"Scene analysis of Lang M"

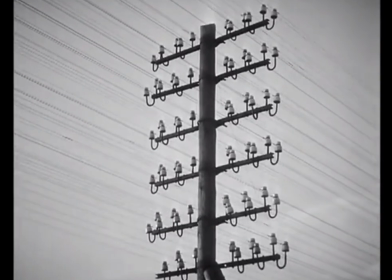And that is more of those images that allow us to know, what happened to the child,
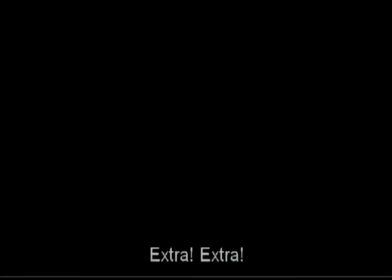which is reinforced by all of the furore of trying to figure out who the killer is.
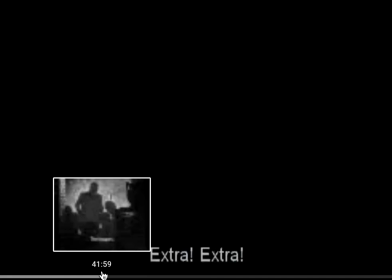Now I want to skip forward to another very, very important moment here. I have to find it first.
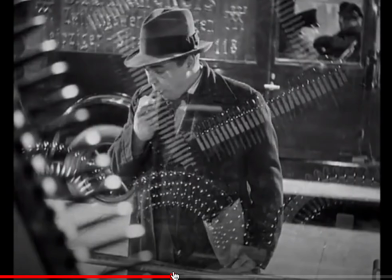Imagery-wise, what I really want to focus on here is all the imagery. And that is where we begin to see Beckert as a human being. So up to this point, we have seen him looking into a mirror and pulling at his face as the doctor talks about insanity.
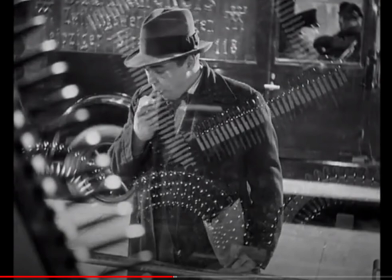We have seen his shoulder as he's scribbling the note to the newspaper. And again, all of those are intended to ramp up the sense of his monstrosity. And at this point, Lang begins to show us, as I said, the human being.
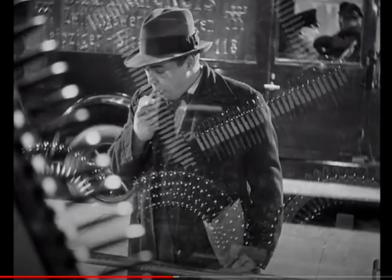He is, eating a bit of fruit here. Again, think of Michael in Halloween. Michael is not going to go around eating an apple. That would turn him into something other than the monster. The alien is not going to go shopping.
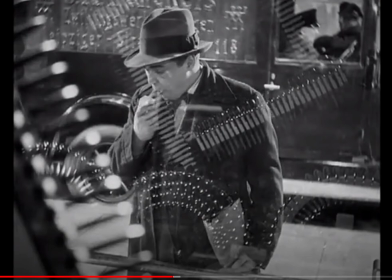That would turn the alien, the xenomorph, into something other than a monster.
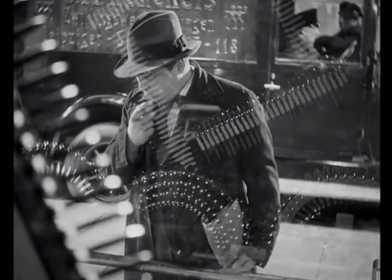Lang is showing us the human being. And he is also going to show us the human being transitioning into the monster,
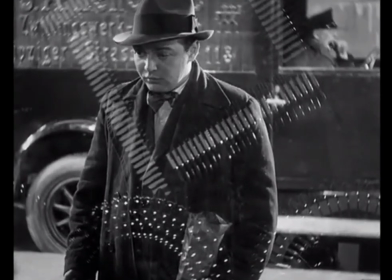being overwhelmed by his own psychological problems,
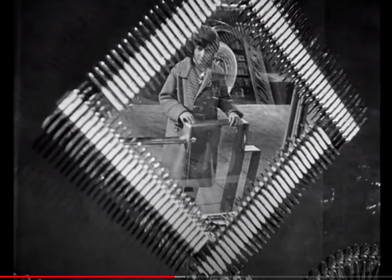as he sees in this very complicated shot the reflection, sort of a ghostly reflection, of a child who arouses that monstrous evil inside of him. And this shot here is in a mirror,
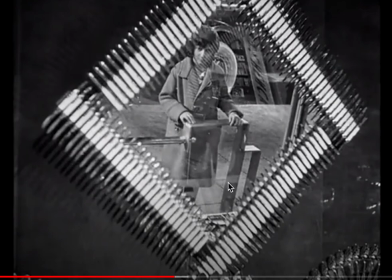and what he is actually seeing is a reflection of the girl in the window that he is looking through, but also reflected. The window that he's looking through has a reflection, and the girl is being reflected in some sort of mirror that he's looking at.
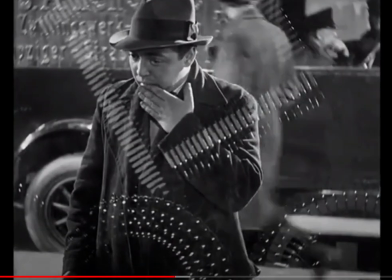You can see that mirror. Okay, so that is known as a graphical match, right? See the reflection of that mirror-like thing in the window, the window that he is looking through.
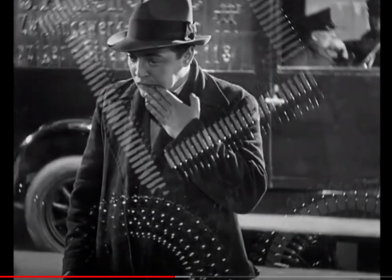And then we see the girl in that
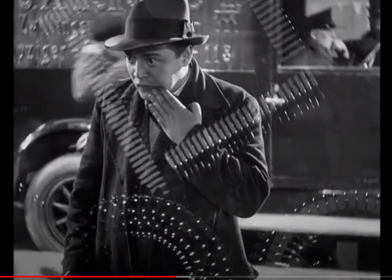twisted square-like pattern there.
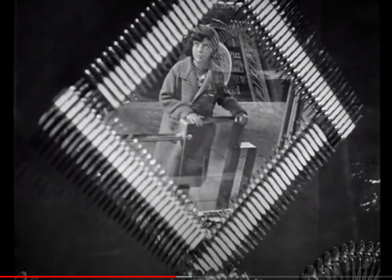So that creates the graphical match because he is looking inside of the shop, but the girl is to his right. And in order for the director to put together that really complicated space and yet still have Beckert looking into the shop,
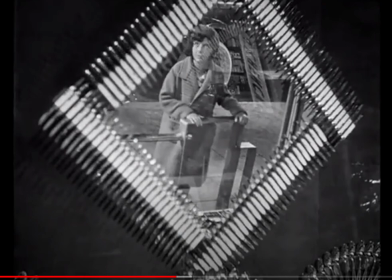he has to create an image for us, the viewer, to recognize that Beckert is actually looking at the reflection of the girl, and that is that pattern that we see around her, which gets reflected in the image around him.
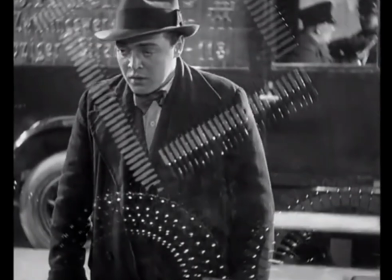That's known as a graphical match.
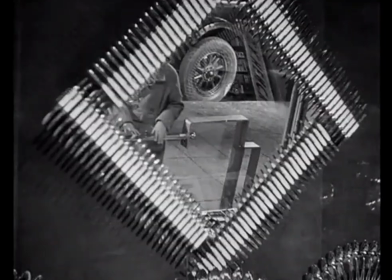So we see him being overwhelmed. He's going to start whistling as the girl moves behind him.
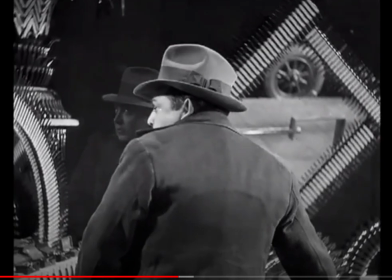And we're going to see this wonderful doubled image, one of the great images of film history.
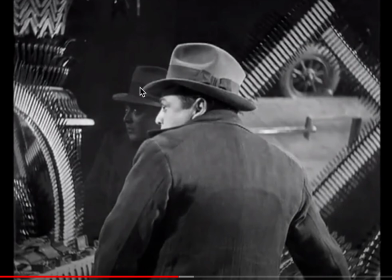There's the back of the monster. There's maybe the human being. And remember that I suggested that not seeing Beckert makes him monstrous. Seeing his face and coming to terms with his humanity is a different idea. And what do we have here?
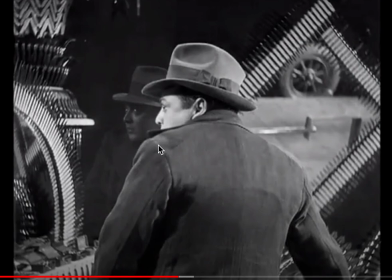We have the lack of his face matched with his face, but doubled, a ghostly apparition. And we can see the monster arising inside of him.